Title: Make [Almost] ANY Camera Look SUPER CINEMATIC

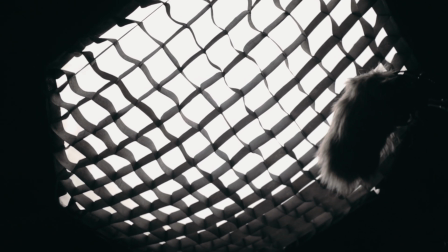The most important thing for your key light is to have some kind of diffusion, to get soft light.
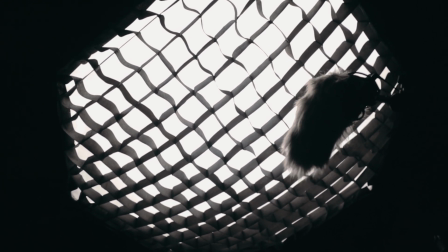I have a softbox, but on Amazon you can buy all kinds of diffusion things for your lights.
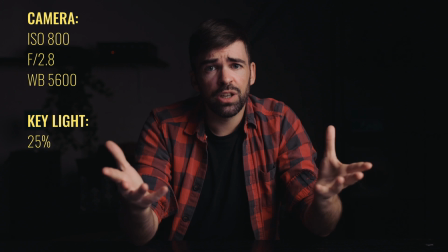It just depends on what type of light you're using. I would even like to have this one a little bit softer, but it's fine.
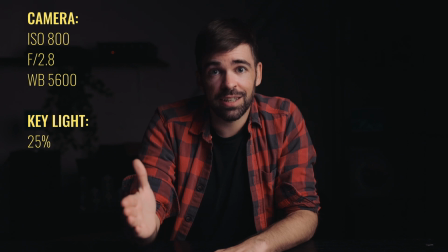And because a lot of you want to know the exact distances, I'll just give them to you right now.
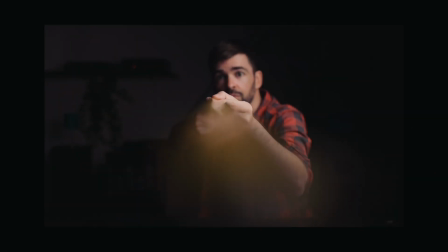I'm shooting this with a 35mm on a full frame camera and the distance between my face and the camera is 4 feet.
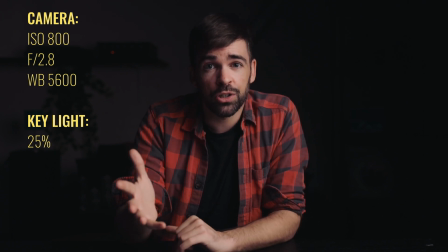And if you have an APS-C camera, then you have to lower the aperture number even more to get the same amount of blur in the background.
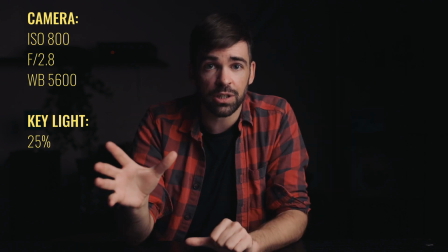It depends on your lens and the sensor size. And the distances also.
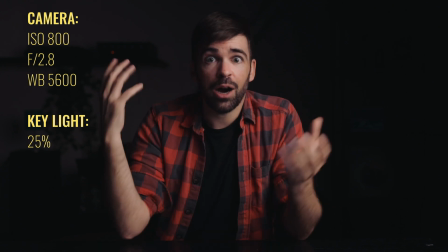And I mean, not everyone likes a blurred out background, so it's up to you how much blur you want. the distance to the wall behind me is 7 feet.
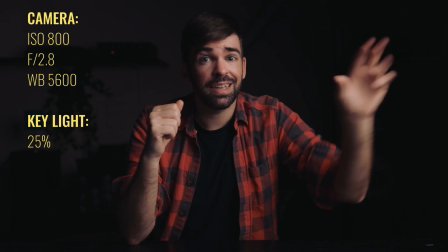And the distance between my face and the key light is 2 feet. Okay, so what do we have now?
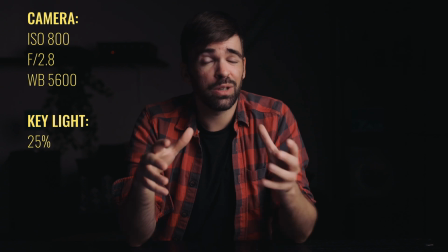My camera is set at an ISO value that gives me a low amount of noise that depends on your camera,
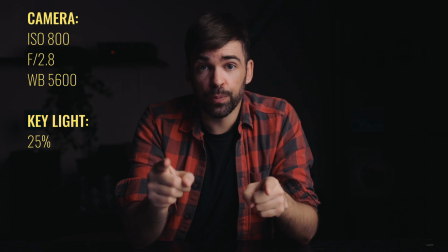and also a low aperture number, 2.8, to blur out the background.
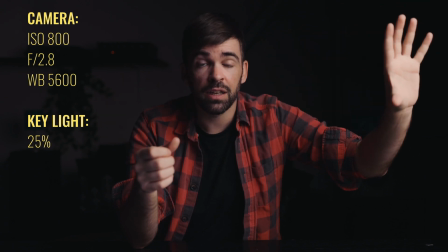And then the key light with the softbox right here, and the power of that key light just depends on the ISO and your aperture number.
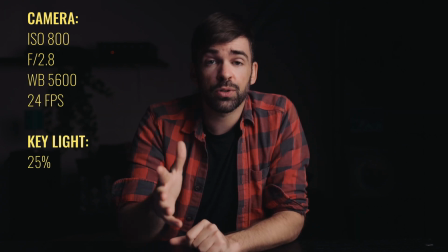Oh right, and frame rate. Just set your camera at 24 frames per second and a shutter speed of 1/50th of a second, and you're good.
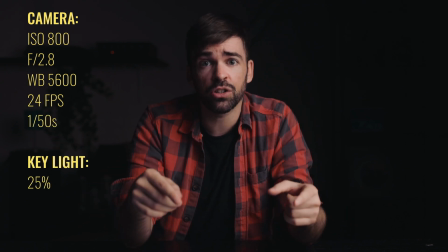Don't change that ever unless you want slow motion. That's my opinion.
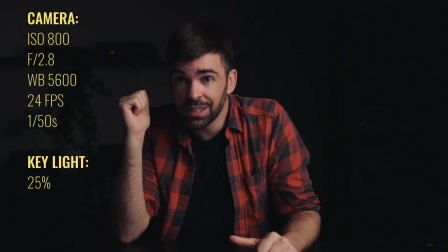Okay, next we have to work on the background because, well, you can't really see it right now, but it's a white wall, and a white wall, I'm not sure.
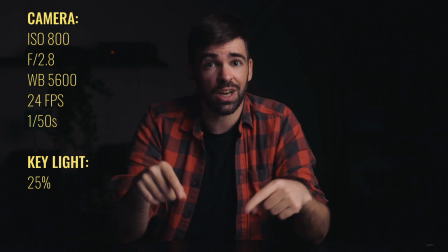I don't really like a white wall unless there's natural light, which I don't have here, or if you have a really professional lighting setup.
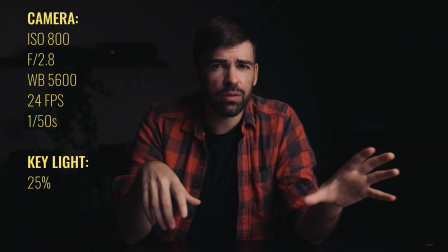Another option is to just paint that wall, and a dark bluishy gray color always works well.
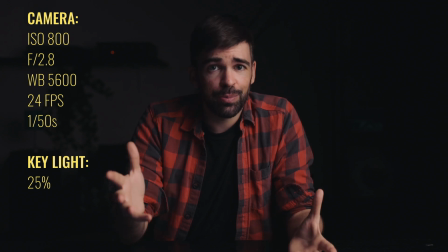But I'm too lazy for that, so I just use RGB lights for now, to give that wall some color.
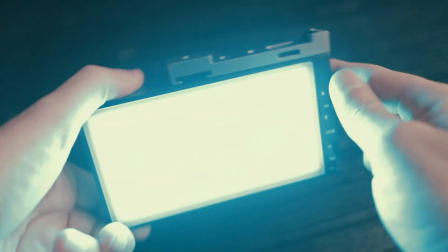I like it blue, as you've probably noticed on my channel, but I mean, you can pick basically any color you want.
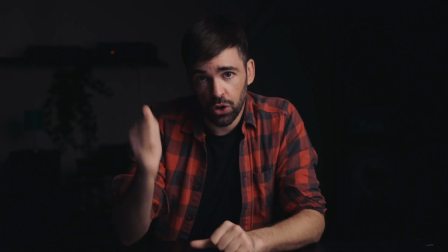I just like blue, so I'll turn those on now.
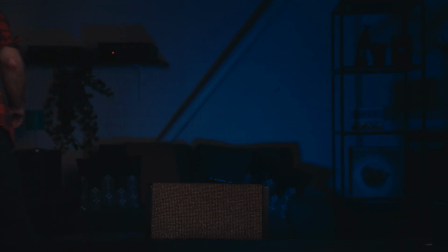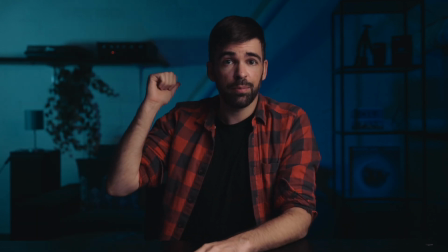Okay, so I have one RGB light behind me and it's lighting this part of the wall here,
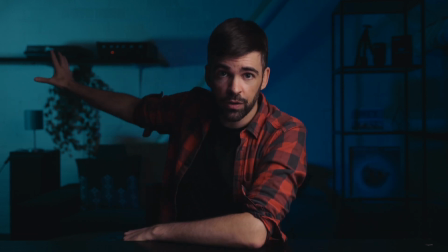and then another one over there to light that part of the wall. And you don't have to use 2 RGB lights.
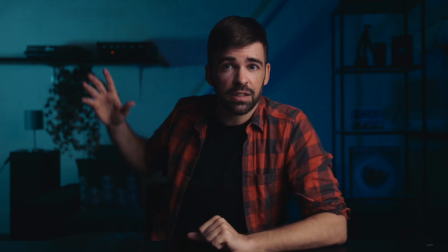I use 2 because then I can create this nice gradient thing in the background.
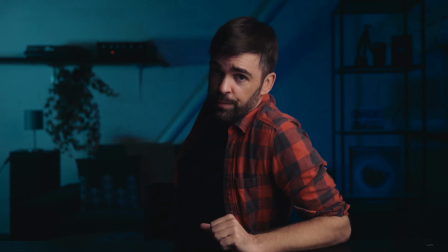I don't know, I just think it looks nice. From dark blue to a little bit more light blue.
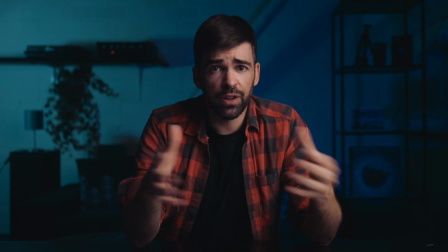So an RGB light is a must-have for every filmmaker because you can use them for so many different things.
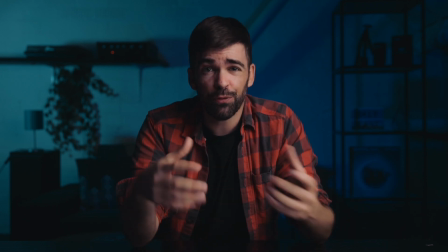I have different sizes, different brands. My favorite one at the moment is my Pixel.
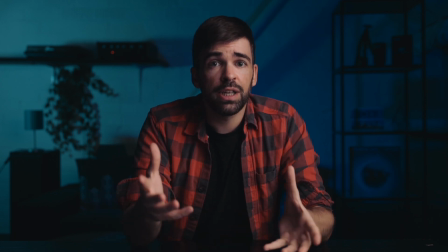Just check it in the description. It's a cheap one. It's starting to look really nice now in the background, but it's still a little bit boring.
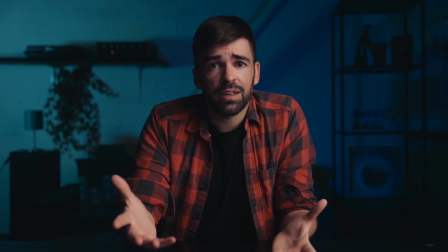There's not much going on. What we need is some practical lights, and the only thing a practical light does is to add some atmosphere in the background, make it a little bit more interesting.
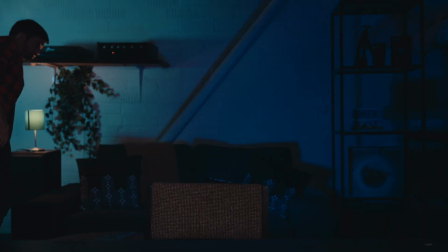I'll turn them on. I have this little tabletop lamp here, and on the other side is a light box from IKEA.
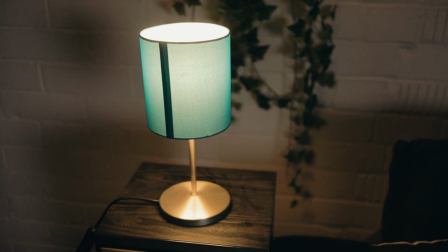You can use whatever you want. Some small Christmas lights also looks really good. A neon sign maybe?
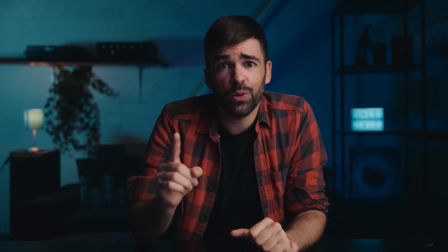We're almost there, guys. Almost. There's just one more thing that we need, and that's a hair light or rim light, whatever you want to call it.
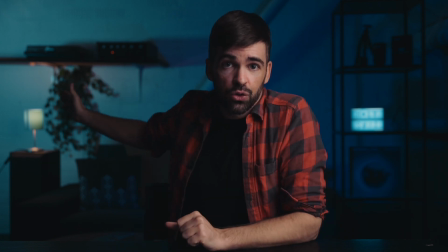It's a small light coming from the back here to light this side of my face a little bit.
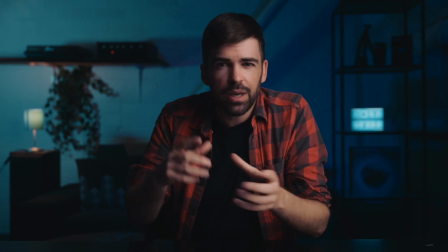It creates a little bit more depth and maybe sometimes even a 3D effect.
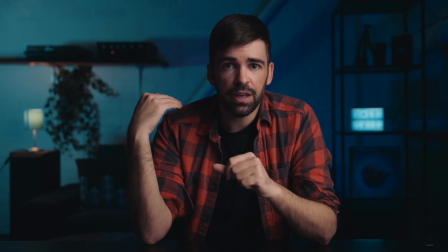Just a little bit more separation even between me and the background. And it doesn't have to be a big light.
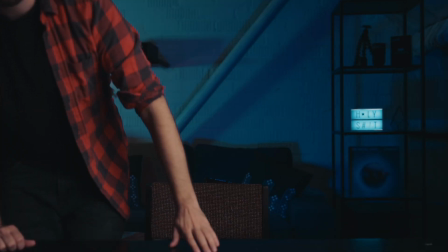Something really small is fine. I'll turn it on. How bright you want it, that just depends on what you like.
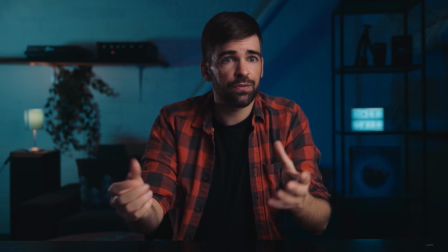For me, this looks good. And I guess that's it for lights and camera settings.
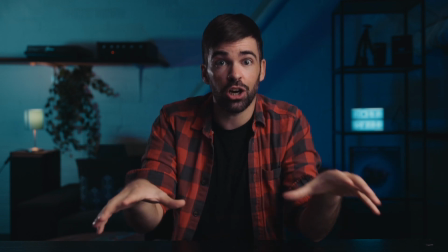All you need to know to get this exact shot. Okay, but what about color grading?
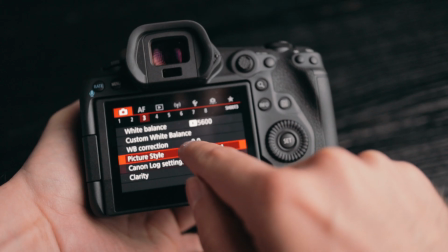Well, color grading for this is not that important. You can do all of this using one of the standard picture profiles of your camera.